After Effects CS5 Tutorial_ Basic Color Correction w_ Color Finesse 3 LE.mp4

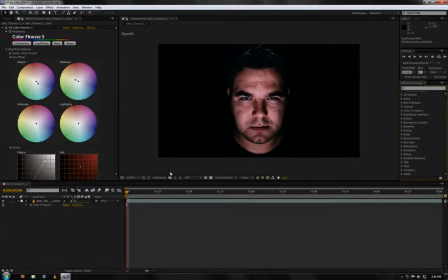Hey guys, what's up? It's IR Mr. Sir and I'm back. I know I haven't been making videos for a long time. That's due to school and the hard classes. So let's go ahead and look at today's tutorial.
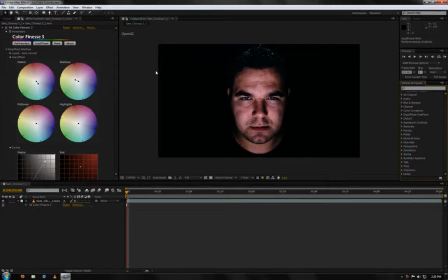I'm going to be showing you guys some cool color correction techniques that you can use with the built-in stuff from After Effects CS5. So let's take a look at our stock footage first.
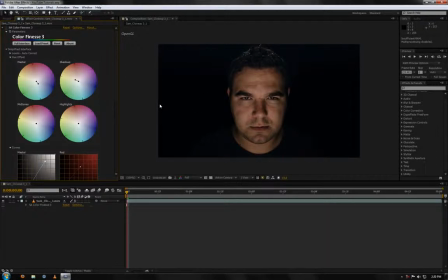You can see this is from videocopilot.net, a great place for learning After Effects. This is where I first learned how to do a lot of the stuff that I know how to do now.
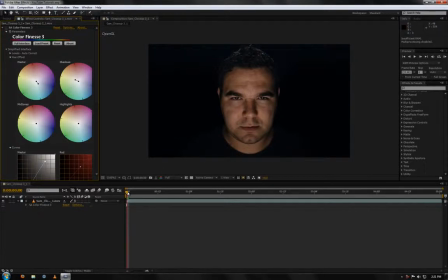So I just pulled in some footage of this guy looking around in a black room,
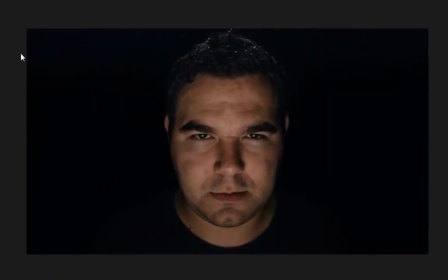and to me it's kind of grainy. So you can see up here that there's like blue edges around them. It's sort of grainy. It's not very clear.
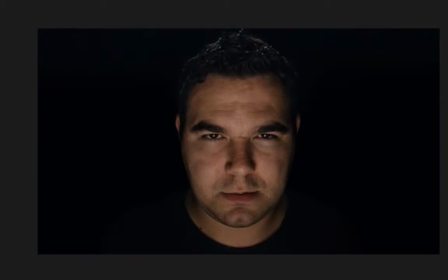So here's what it looked like when I finished color correcting it with color finesse that came with my After Effects package. And so it gives it a clearer look.
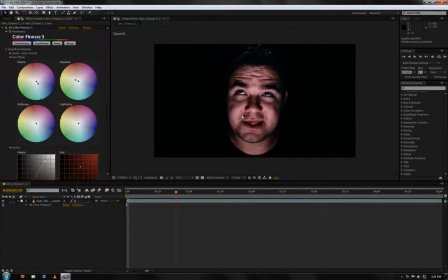As you can see, his face, it has better coloring. It's not as unsaturated as it was. So if I turn it off, you can see that it's like not normal looking.
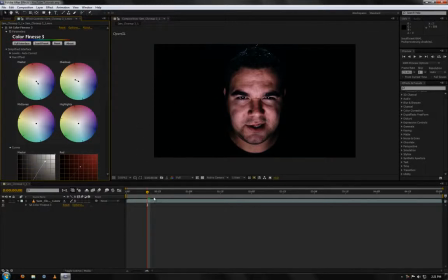And here it gives you a better, clearer look at it. Makes it look like it's truly HD footage. I added a blue tint to it just to make it look sort of coolish.
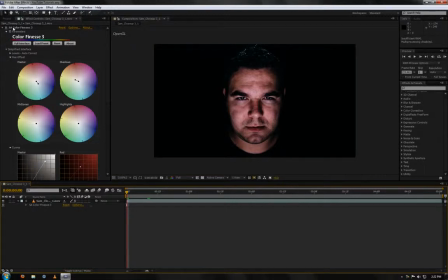So I'm going to show you how I did that. So I'm going to go ahead and delete this here.
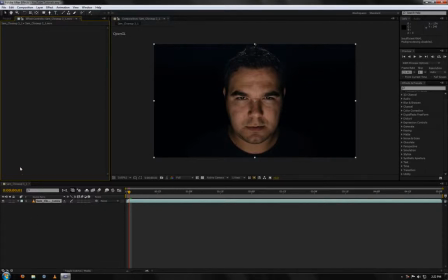So first I imported my footage into a new composition, obviously.
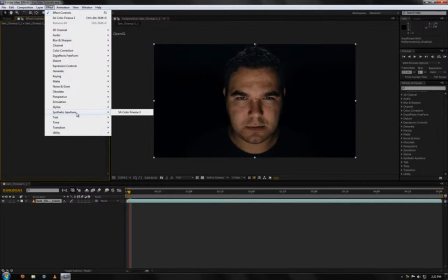Now I went to Effect, Synthetic Aperture, Color Finesse 3.
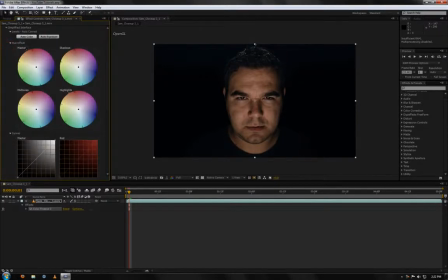And pretty much here's your simple controls.
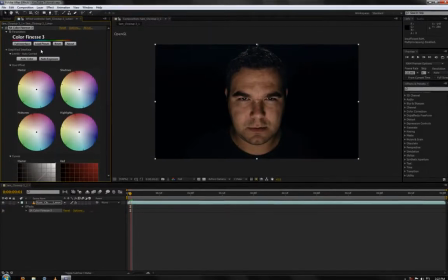But what I did was pretty much I messed with the curves over here.
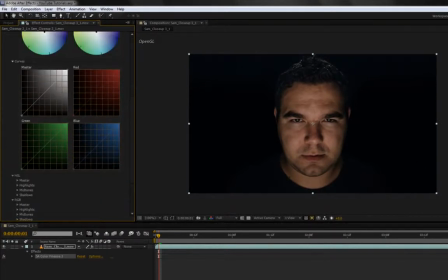It's pretty much the same as the curves that you get from the regular After Effects. This one you just get to do some more stuff with it.
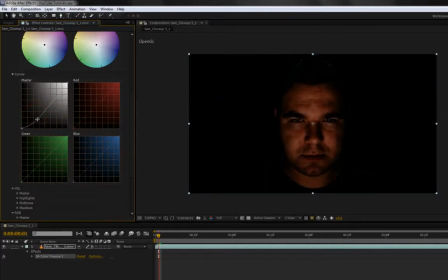So this one I just added a quick contrast to it, so I brought down the blacks some and then brought up the highlights a little bit, not too much. Then I started working with these.
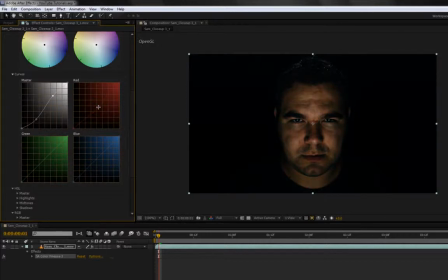So red I brought down some because I noticed it looked a little bit saturated, like oversaturated. I brought up the blue a little bit to bring in the darkness, and brought up some green,
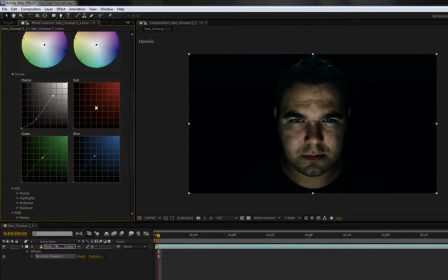and to counter that I brought up the red just a little bit more, just like that, so it gives them a normal looking face. So it has normal colors.
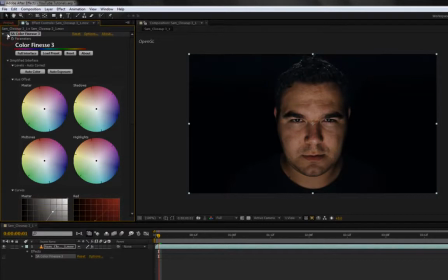It looks more realistic compared to this. So as you can see there, these I'll get to once I open up the full interface.
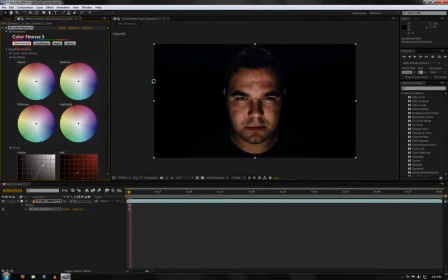So you can come up here, it'll say Color Finesse 3 full interface, and then it'll load up the actual interface.
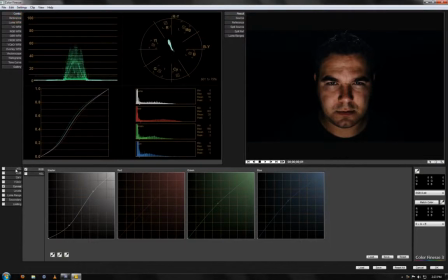And here normally you'll see it like this in the beginning. This is what it'll look like.
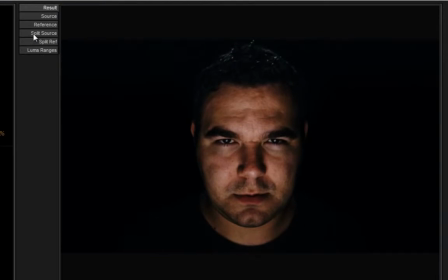So for me, I always like to look at the split source so you can see the difference between the two.
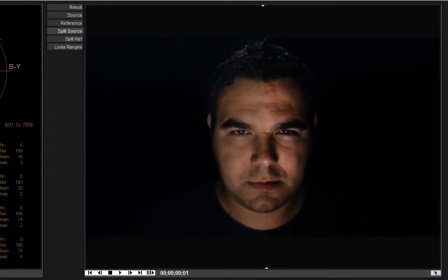Here's the pre-corrected and here's post-corrected. And so over here you have all of your histograms and curves,
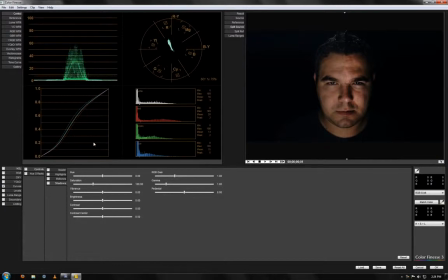and you can see the different parameters that you have set.